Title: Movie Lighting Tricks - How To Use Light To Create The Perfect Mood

everybody. Welcome to this week's campfire. And this one, I wanted to be a little light on software.
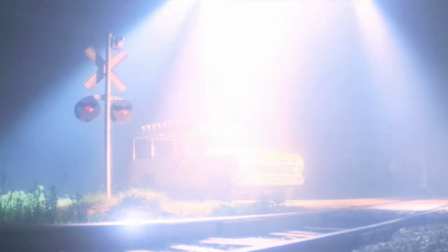(0:10)
In fact, we're not going to open up any software at all. We're going to talk about one of my favorite topics, and I hope it's one of your favorites too.
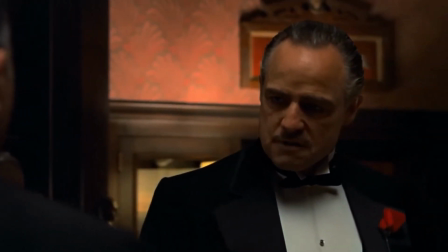(0:16)
And it has to do with cinematic lighting, because lighting is everything to an artist.
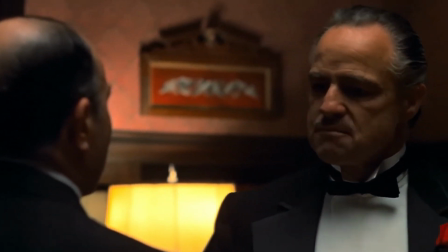(0:21)
Without light, you obviously have nothing.
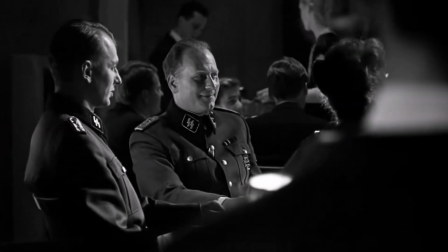(0:23)
So what you really want to do to become a top-notch artist is really appreciate how lighting affects the message and the mood of whatever you're creating.
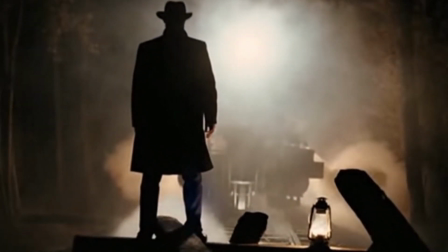(0:32)
And you don't have to be a lighting artist to take this into account. Even an illustrator should be considering lighting, or a storyboard artist.
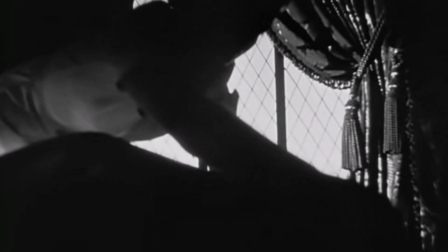(0:40)
And just the subtle differences in cinematic lighting as far as the power, the intensity, the color, the direction,
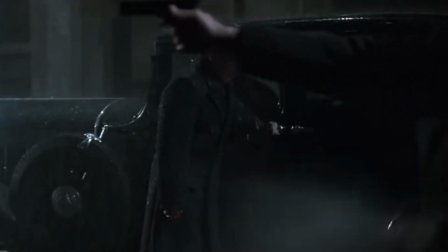(0:48)
all these things really just change the way audience is ingesting that scene and what they're meant to take away from it.
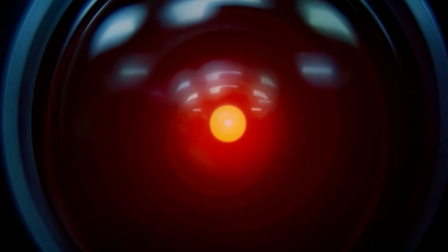(0:55)
And I found this chapter from one of our courses called Lighting and Rendering,
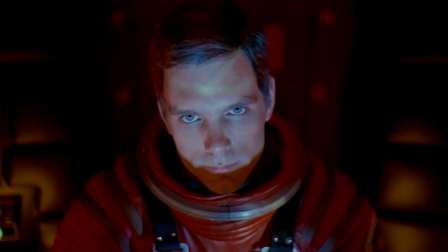(0:59)
and it has to do with cinematic lighting, and it goes through some of my favorite films, and I'd love to share it with you.
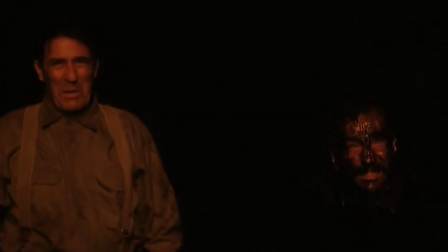(1:04)
So enjoy this little chat on cinematic lighting, and I'll see you in the next campfire. Ciao.
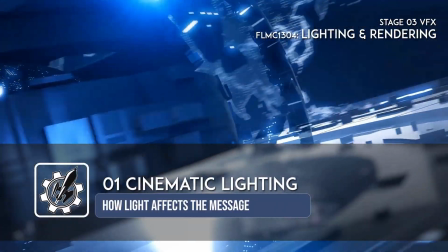Hey, welcome back. Before we get into any kind of analysis of lighting and lighting in visual effects, and we're actually analyzing lighting in CG movies as well, full CG movies like animated films and stuff, let's actually just take a look at some examples of lighting and just figure out why it's making us feel the way it is, and perhaps analyze a little bit about why is it doing that and how is it doing that, right?
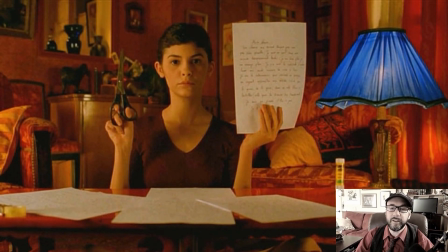(1:43)
So taking a look at some lighting examples, here's a first shot from a movie called Amelie.
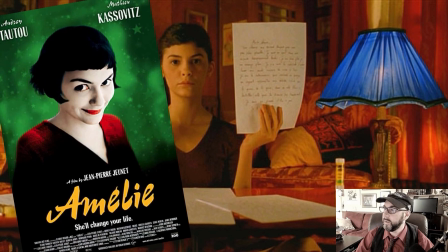(1:48)
Amelie was a 2001 French film by Jean-Pierre Jeunet, and fantastic, wonderful movie.
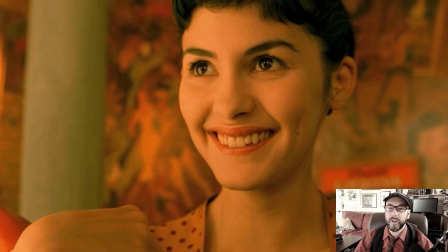(1:54)
You should definitely check it out. But there's lots of scenes in Amelie where it has this wonderful, incandescent, warm glow to it. And the reason why you're seeing so much of that in the movie is because she's a fairly happy character.
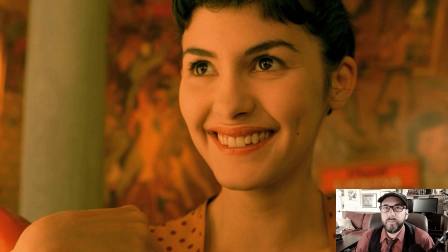(2:09)
And what they're actually trying to do is they're showing you not how Paris actually is, but an idealized version of Paris, almost a fantasy version of Paris. You know, it's kind of funny when you're watching television shows, you know, like CSI and some of those cop shows on TV and whatever,
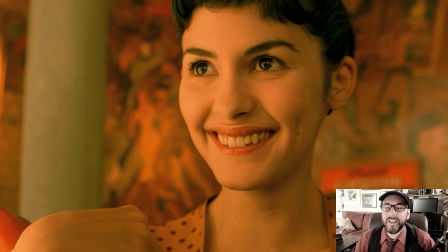(2:28)
there's a color palette that you inherently think about when they're in a new location. And for some reason, it just seems to be a trigger for people to say, oh yeah, I'm in, New Orleans, it's going to be, kind of this golden,
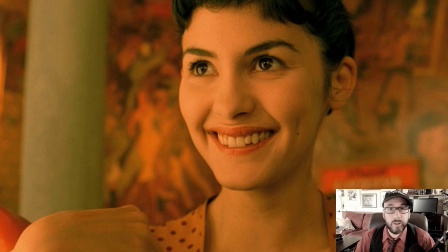(2:43)
orangey color. I'm in New York, it's got to be blue. Why? Is New York more blue than New Orleans? Of course not. But, it's kind of these visual clues that we kind of seem to take for granted, right? Same thing with if you're actually looking at a night shot. People think, well, how do you color a night shot?
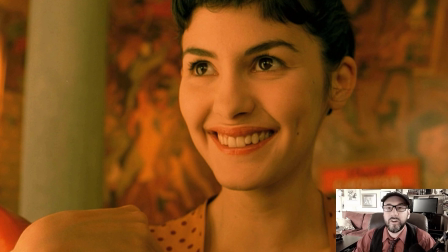(3:00)
Well, of course, it's naturally all blue. It's not. There are no less colors at night than during the day. However, our eyes perceive the colors differently. So a lot of this is perception. So a movie like Amelie has these wonderful values and these warm incandescent values that really just give it almost this fantasy
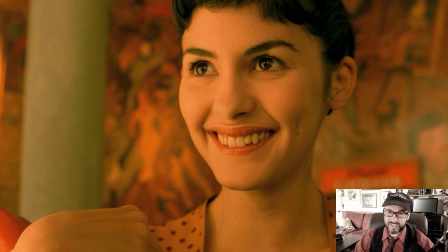(3:20)
kind of feel to this movie because of the saturation, which is, how intense are the colors? What is the tonal palette of the colors? What is the luminosity of the values? See, they're kind of blown out over here, and they're, on the side.
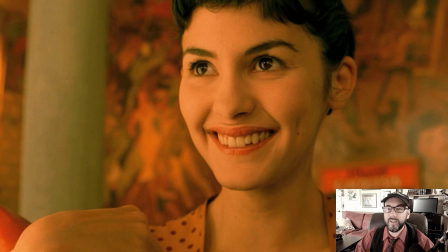(3:38)
So looking at all that gives you a certain feel for that movie. Taking color as an example of what we're talking about, here's another shot
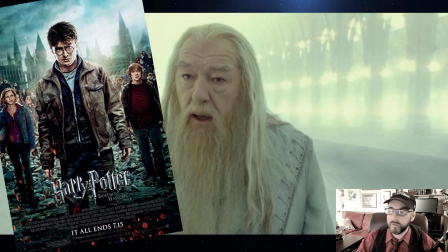(3:48)
from Harry Potter and the Deathly Hallows Part 2, which came out in 2011.
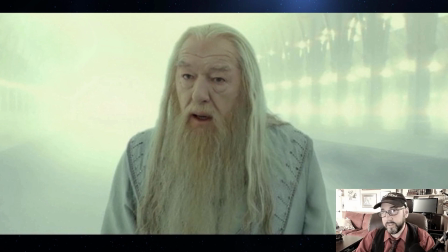(3:53)
Directed by David Yates. And Harry is visiting Dumbledore in the afterlife. Okay, and as you can see, when people think, what does the afterlife look like cinematically? Well, everybody seems to use the same kind of concept, right?
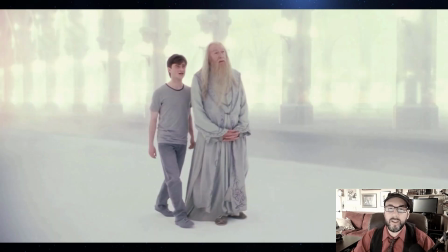(4:06)
Well, it's very bright and it's very white and it seems peaceful and everything's kind of glowing.